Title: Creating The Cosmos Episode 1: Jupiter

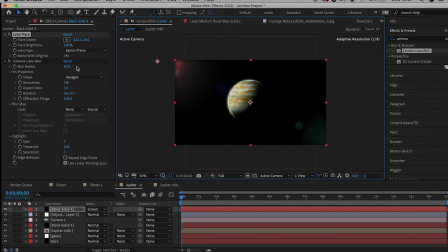17:19 Sorry about that, was my phone. Move that out of the frame. And now we get something like this, which also kind of works, right? It's like this nice outer glow, kind of simulating maybe a distant star or some kind of sun.
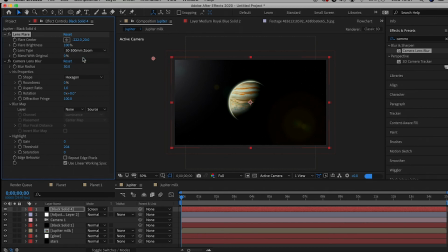17:37 I don't know if I'm going to add a color correction. I think it kind of stands on its own. Move it out of frame a little bit. All right.
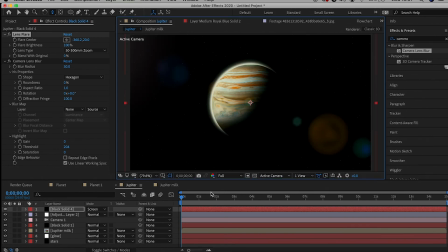17:49 And I'm going to scale that up so we can hide the blur distortion that kind of happens on the side there. But again, you could change to a 105mm prime, 50, 300mm prime.
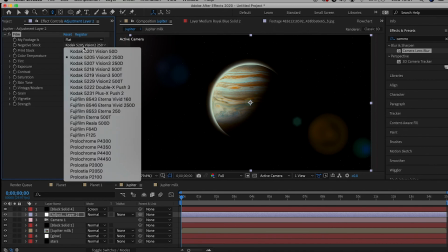18:01 I think honestly, the 50 to 300mm prime for some zoom, that works really well here.
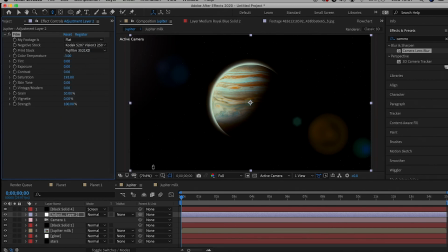18:07 So I think I'm just going to keep that. So there we go. And I think we're really getting an image here that is very nice.
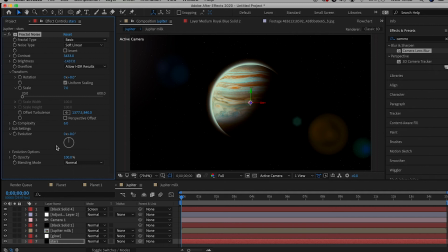18:24 Now again, with color correcting, you really want to play with whatever it is that you're using. Again, I know that it's annoying that I'm using a plugin, but I will be posting a video on color correction definitely in the future, so you know, keep your heads up for that.
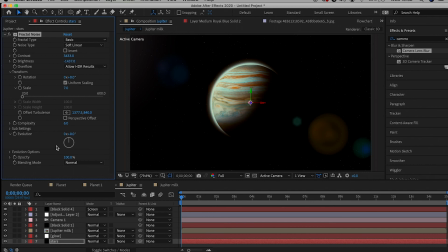18:43 All right, I think this is looking pretty good. I might add,
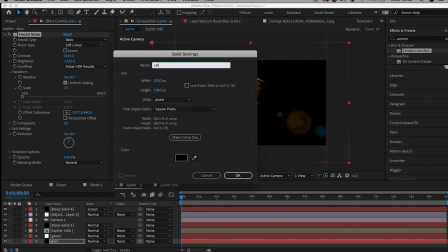18:51 definitely gonna add camera movement to that, but I think I'm just gonna add pretty much letterboxes,
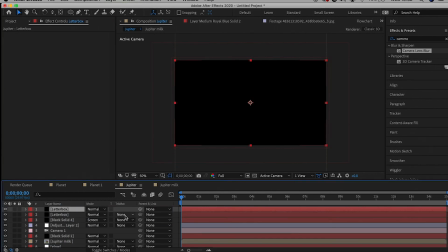18:57 which are pretty much the aspect ratio that you want it to be played in. So I kind of like creating the simulation of a wide screen, or I don't know what the word is for it, to be honest, but essentially adding these letterboxes,
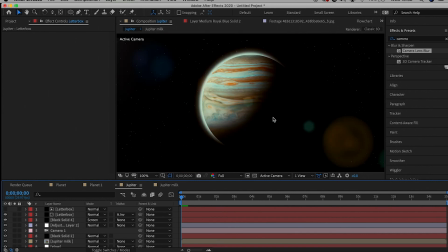19:11 which you probably know by watching movies and stuff like that, creates this really cool cinematic experience where it's like a wide screen.
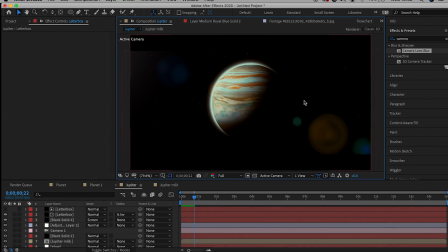19:18 Creates a nice sense of scale. I always add letterboxes. I think that it just really amplifies the work. Now we're going to add a blue haze,
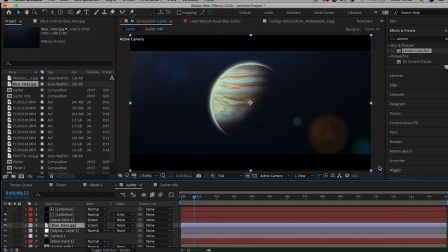19:30 and we're going to hit screen. Again, I'm going to put links in the description to all the links, all the photos I used, so you guys can just simply download them and not have to worry about finding them yourself. So if you don't necessarily want it to be a blue tint or some kind of blue haze,
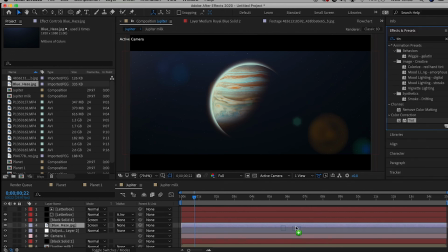19:49 you can just simply add tint to the blue haze, and you can change that to any color you want. I mean, if you want maybe to reflect the sun more, an orangey haze might suit it better. But honestly, I think I like the blue haze, so I'm just gonna leave the tint.
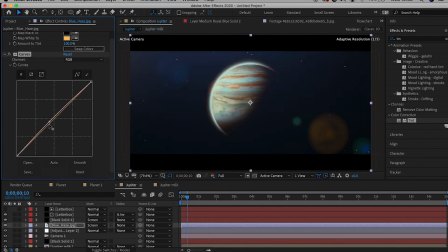20:09 Maybe it's not the most realistic, but I'm getting kind of Star Wars vibes just looking at this. Does look like it.
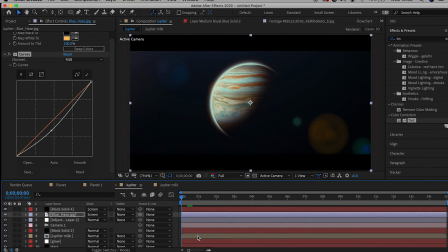20:17 All right. Okay, that's pretty much it, guys. I think this is looking pretty good. I might just add, a quick camera movement to this.
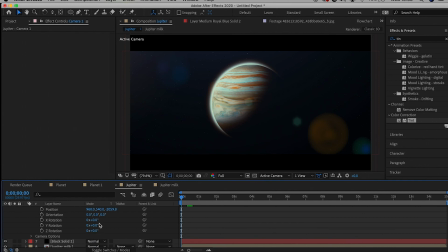20:31 So for me, I kind of just select all the types of rotations, everything. But again, like I'm showing you here, right? Like you can move left or right. You can move, add a tilt shift or some kind of tilt to the camera.
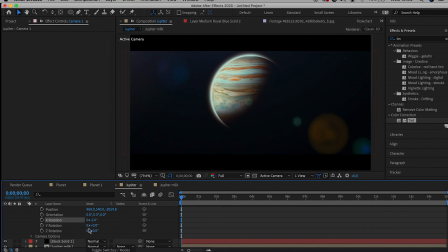20:46 You can go up and down, and of course you can zoom in and out. But that's still a lot of things you can do within 2D space, but it won't maybe compare to what you can do in a 3D space. But again, I'm going to be touching on that in next week's video.
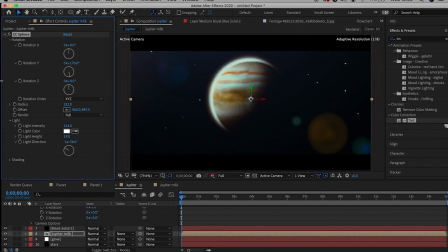21:02 So I might just adjust where, by using CC Sphere, where I want things to be shown. So I think that's pretty nice. All right, guys, I think that concludes today's video.
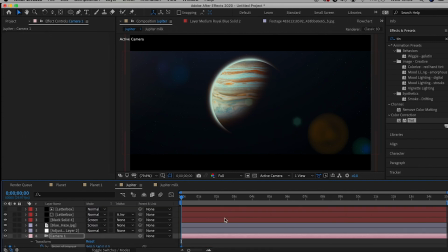21:18 Thank you so much for watching, and let's have a look at the final look at this shot.